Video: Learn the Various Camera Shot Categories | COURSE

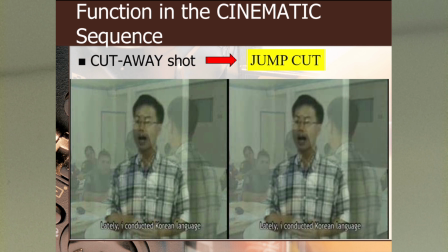[8:09]
Cutaway shot is purposely to remove the jump cuts in the cinematic sequence during video editing.
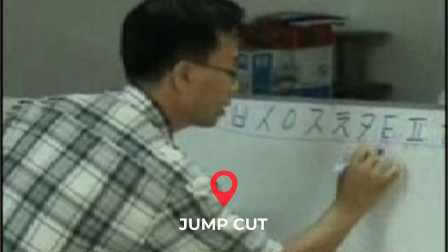[8:15]
What are jump cuts, by the way? These are scenes that don't follow natural sequence of movements.
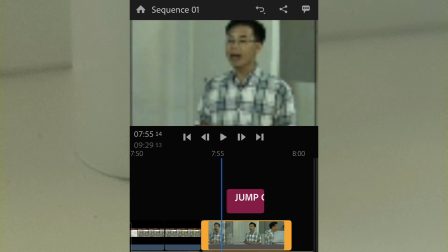[8:21]
In this video, for example, the speaker is facing the audience, but suddenly the next frame is already writing on the board.
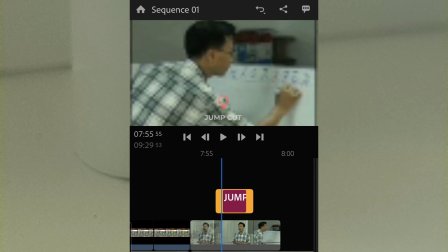[8:36]
That's where the jump cut is. Editing is not magic. The sequences of actions should be chronological and can be explained.
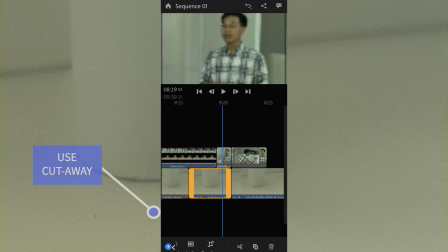[8:44]
You can remove jump cuts by overlaying with another related shot like reaction shot, insert shot, reverse shot, etc.
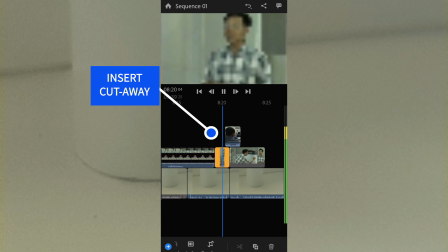[8:51]
You can also add transition in between clips like dissolve to emphasize the next frame is happening in different time.
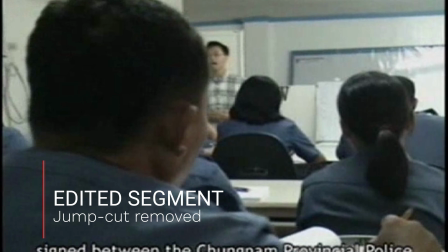[8:58] 근무하는 경찰들을 위해 경찰청과 PRO 세븐 그들 대부분은
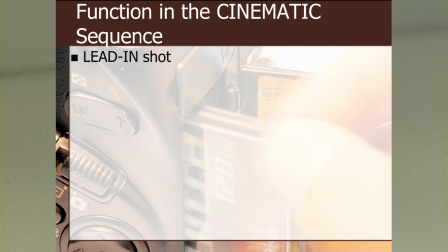[9:04] 앞장서서 한국 관광 Lead-in shot is to show lead room.
The purpose is to tell the direction of the subject where it is heading.
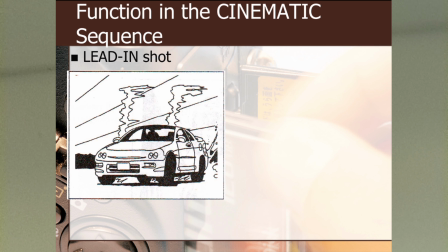[9:11]
In this example, there's a space or lead room at the left side of the car on the first image, which signify the car where the car is heading.
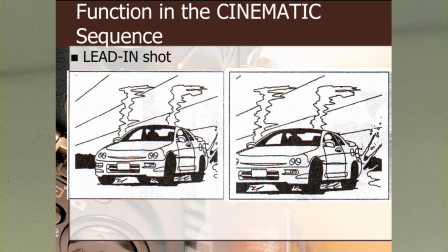[9:19]
While the second image, the rear of the car has the space. We cannot tell in the second image where the car is heading unless it's backing.
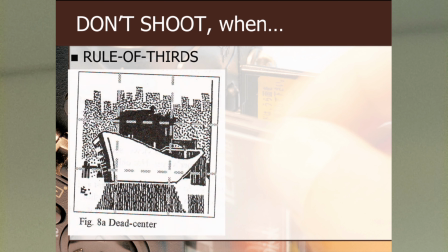[9:28]
In photography, there's such thing as rule of thirds when framing your subject. You should place the subject on the points where the lines are met.
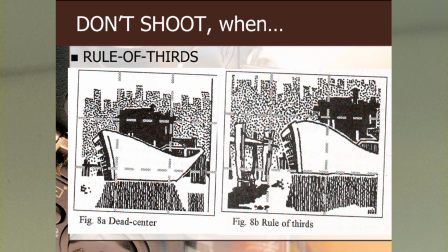[9:37]
You can do it by dividing the frame into 9 frames, 3 both vertically and horizontally, and take note of the intersections of the lines.
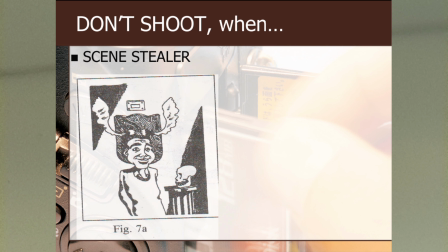[9:46]
Another hilarious mistake in camera shots is the scene stealer. Be conscious of the background of the subject. In this example, the subject in the first image appears to have horns.
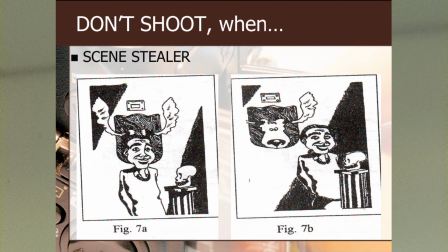[9:56]
You can avoid that by either positioning in other side or let the subject move to his sides.
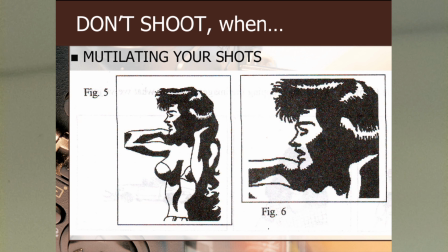[10:02]
Another thing to avoid in framing your shot is don't mutilate the limbs of a person. And that ends our lesson on camera shots. If you have questions, feel free to comment below. Daghang salamat, bye.